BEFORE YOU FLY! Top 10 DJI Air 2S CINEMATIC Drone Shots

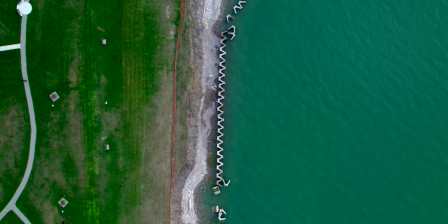And if you want to, you can fly forwards, you can fly backwards, sideways, whatever,
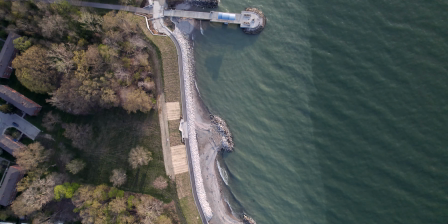but it really gives a sense of vastness and makes the viewer wonder, like, what is going on down there?
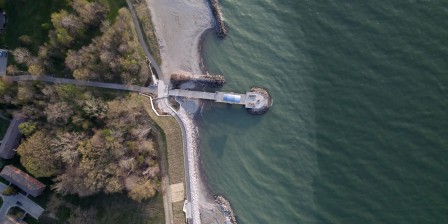And then you can use that as like an establishing shot, like I said, to then move into closer shots or go right into the action that's going on the ground. Now, the next tip is the orbit shot. Now, this shot is super easy with any DJI drone that has the POI feature.
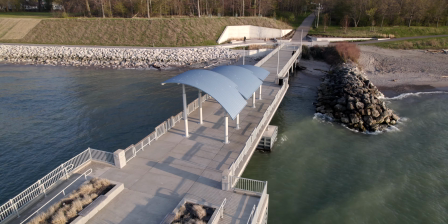So all you do is you go into the Fly app and you take your finger, you draw a box around whatever it is that you want to orbit.
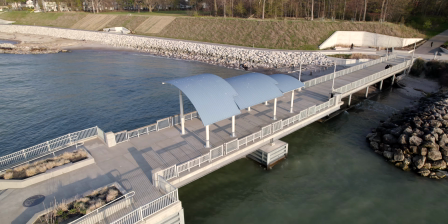So if it's a building, a castle, whatever, and the drone will do the work for you. Now, the good thing about this is you get to control the speed.
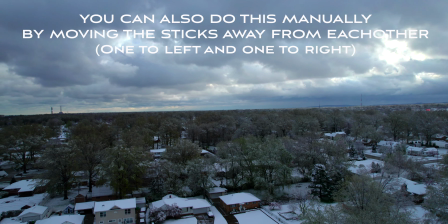If you want to, while the drone is orbiting, you can control how high it is or how low it goes, or you can do it mid-orbit to give like that spiraling look.
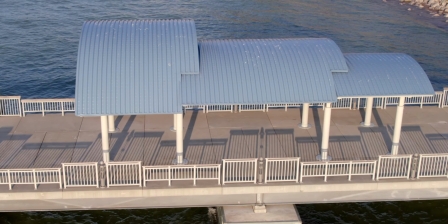You can also go closer or further away from the point of interest. So this is a super dope shot that you see in Hollywood movies.
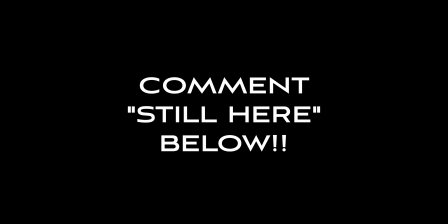And don't forget, with the Air 2S, you can actually punch in if you're using 4K to give you some more of that like parallax type shots.
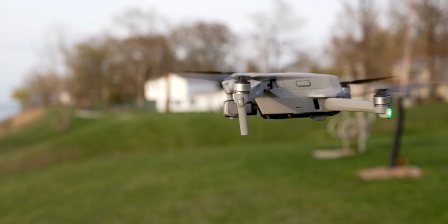So super dope, easy to use. The drone will do basically everything for you. Now the next shot is the crane jib shot.
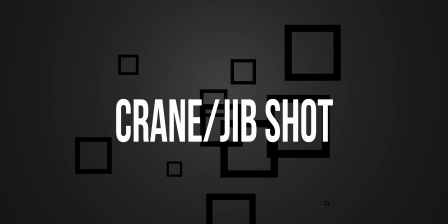Again, super easy to do if you got an Air 2S or any other DJI drone with the spotlight feature.
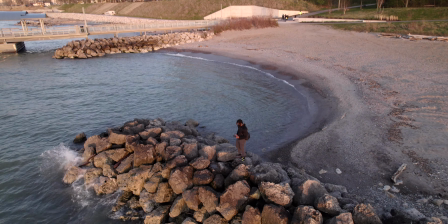So only thing you got to do is select it on the screen and select spotlight and then fly upwards or downward,
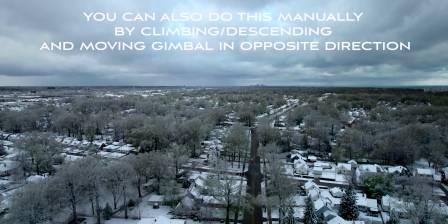and it'll keep whatever you just highlighted in the center. So it'll give you easy crane jib shots. Super easy to do with any DJI drone with the spotlight feature. Now the next one, you gotta have a DJI drone that has FPV mode built into it.
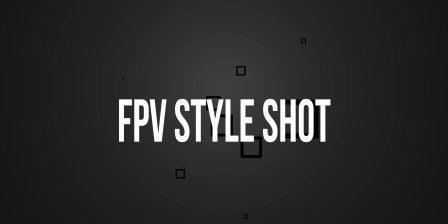Now we know the Mavic series and the Air 2S, these are not FPV drones, but they do have a special setting in the menu that you can use to change the gimbal behavior. Now let me show you what I'm talking about. So typically with your Mavic Air or whatever, when you fly, the gimbal stays straight. So no matter what the gimbal does, this stays straight. I'm gonna put it in this camera so y'all can see it. No matter what the gimbal does, this stays straight. When you put it in FPV mode, then the gimbal will move with the drone. So the only problem with FPV mode is it is super finicky. If you move the joystick just a little bit, the drone will pitch a lot. So you have to be very careful and very, very slow and deliberate.
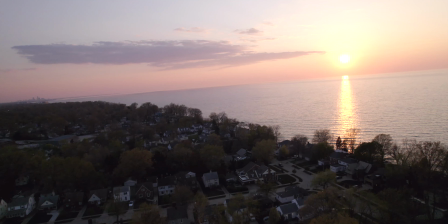But if you pull it off, you can get some real nice banking shots that look like it's actually an aircraft and not a drone flying.
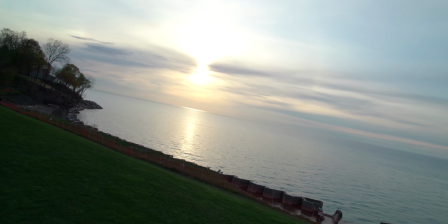I love using these shots. They really blend well with the regular, typical drone shots.
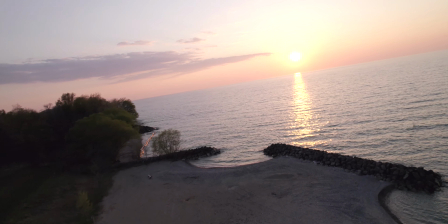Just to give a different perspective, I definitely think you should try these shots out because you will love them once you pull it off right.
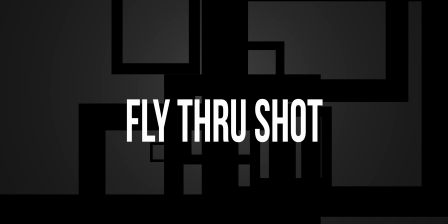Okay, now the next shot, you gotta have some balls of steel to do because it involves you turning on sport mode and flying through objects.
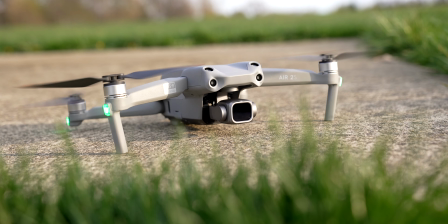That's whether you're going forward or backwards. If you're not comfortable with flying real fast, don't forget that you can speed up your footage in post. The only caveat is if you got anything that's directional, such as like a person walking or a car moving or something like that, if you reverse that, then don't forget that those people or cars are automatically gonna go in reverse too. So just keep that in mind. As long as you don't have that, then there's nothing wrong with just flying straight through an object and then reversing it in post.
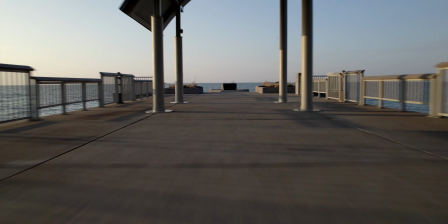However, like I said, with this one, you will have to turn on sport mode, and you do need to be careful because in sport mode, it's not seeing anything or avoiding anything. So you can definitely crash your drone real easy. However, if you can pull this off, Sam Coder likes to use these a lot to like mask into other scenes and things like that. It definitely can create some depth to your shot.
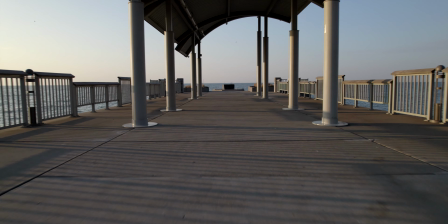So you can also add the sound effects when you're passing by the object, you know, the whoosh sound effect to actually give it like some audio depth, if that makes sense.
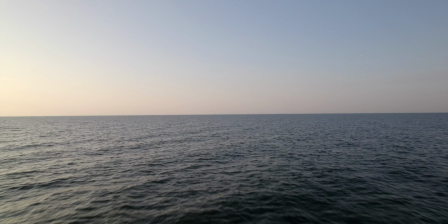But yeah, be careful with this shot because if you crash your damn drone, it is not my fault. Now the next shot is the forward or backwards reveal shot. I love using this. As a matter of fact, this is one of my favorite shots I've taken with the Air 2S yet.
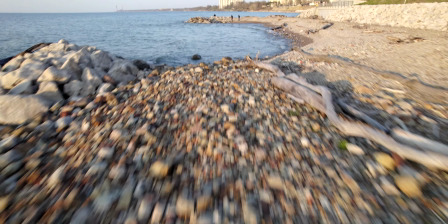All you got to do is fly forward, but before you start, you need to pitch the gimbal all the way down. Once you start flying forward, then you slowly raise the gimbal using the thumb wheel on the back of the controller to uncover whatever it is that you want to show off.
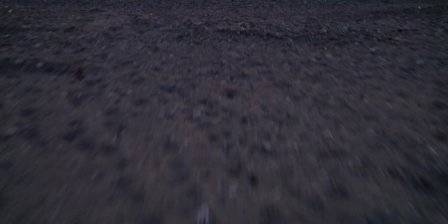So in this case, I used it to fly into the water and reveal the sunset.
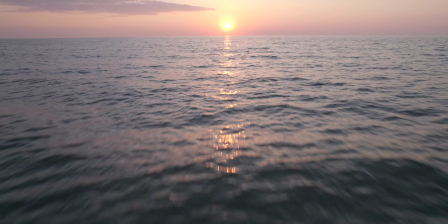Now, you might have to do this a few times to get the timing right, but if you can pull it off, it's super dope. You can also do this flying backwards, or again, you could just reverse it in post, but this is a great shot to use, especially if you're flying low to reveal something.
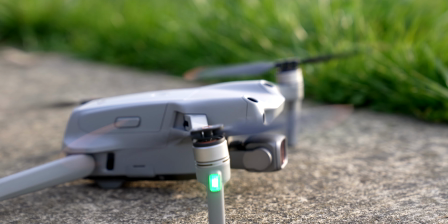Now, the next tip is not a move, but it's just something that I wanted to give to you. Always try to add like depth into your shot. So if that means flying past something, if you can create the illusion that the drone is flying through something or past something,
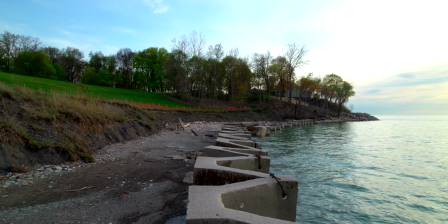whether it be over a ridge, whether it be over the top of a building or past the building, it makes the shot way more dope and way more appealing.
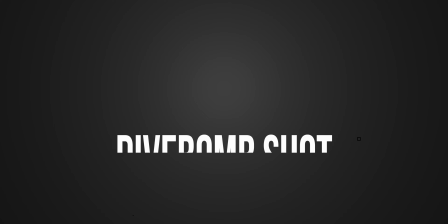Now, the last shot that I'm gonna show you is what I call the dive bomb. And this one is a little more complex, so you might need to practice a little bit. So basically, the drone flies forward and you lower the drone while you're still flying forward, and the drone will, instead of dropping like this, it'll kind of dive in.
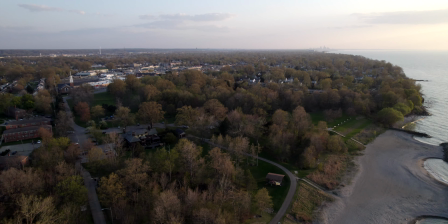Now, to make this even more dope is while you're diving downwards, if you pitch the gimbal upward, it makes the shot, it make it look like you flying into something, which is super dope.
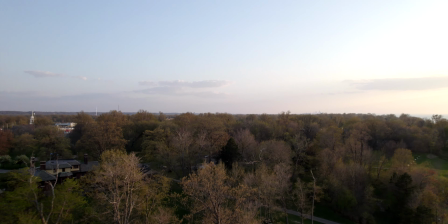Now, again, you might need to practice this shot. It takes me 4 or 5 times to pull it off.
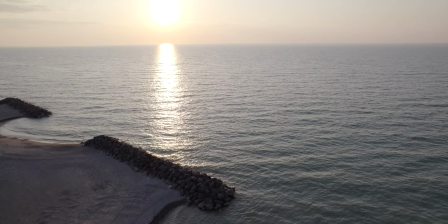If you can pull this off, it creates some super, like almost roller coaster type vibes that I really love to use in my shots.
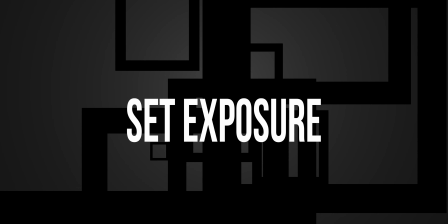The last tip I want to give y'all also, if you want your footage to look as good as possible, lock your exposure before you start filming.
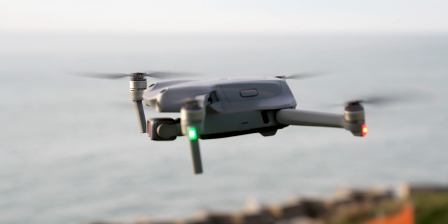Nothing makes your footage look more like amateurish than your exposure changing mid-shot. So if you can help it, lock the exposure, or at least even if you don't lock the exposure, cut
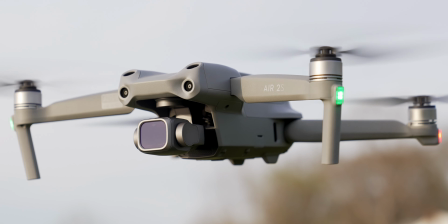out the parts of the video where like the ISO might be changing or the shutter speed might be changing.
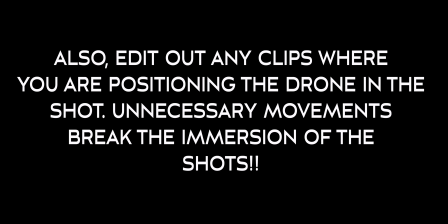Just those little small things will make your video look way more cinematic and professional if you can get rid of that stuff. So anyways, I hope that these tips were helpful to you. I use these tips in all of my videos that I use my drone for.
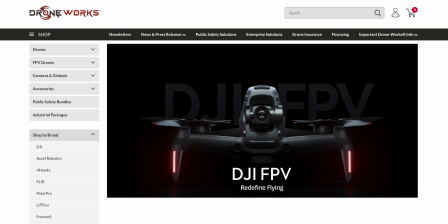Super easy to do, especially if you got the Air 2S or any new DJI drone or Autel drone. They give you all of this stuff built into it. I think Skydio gives you a lot of it also. But use these tips to make your videos look way better than that amateur junk that you see a lot of people putting out. Use these tips and I hope that they were helpful. If y'all got any questions or anything like that, I'm always in the comments kicking it and talking back and forth.
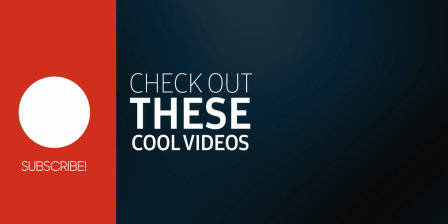I appreciate y'all so much. So till next time, we about to get out of here. Peace and chicken grease, Terry Warfield. Peace.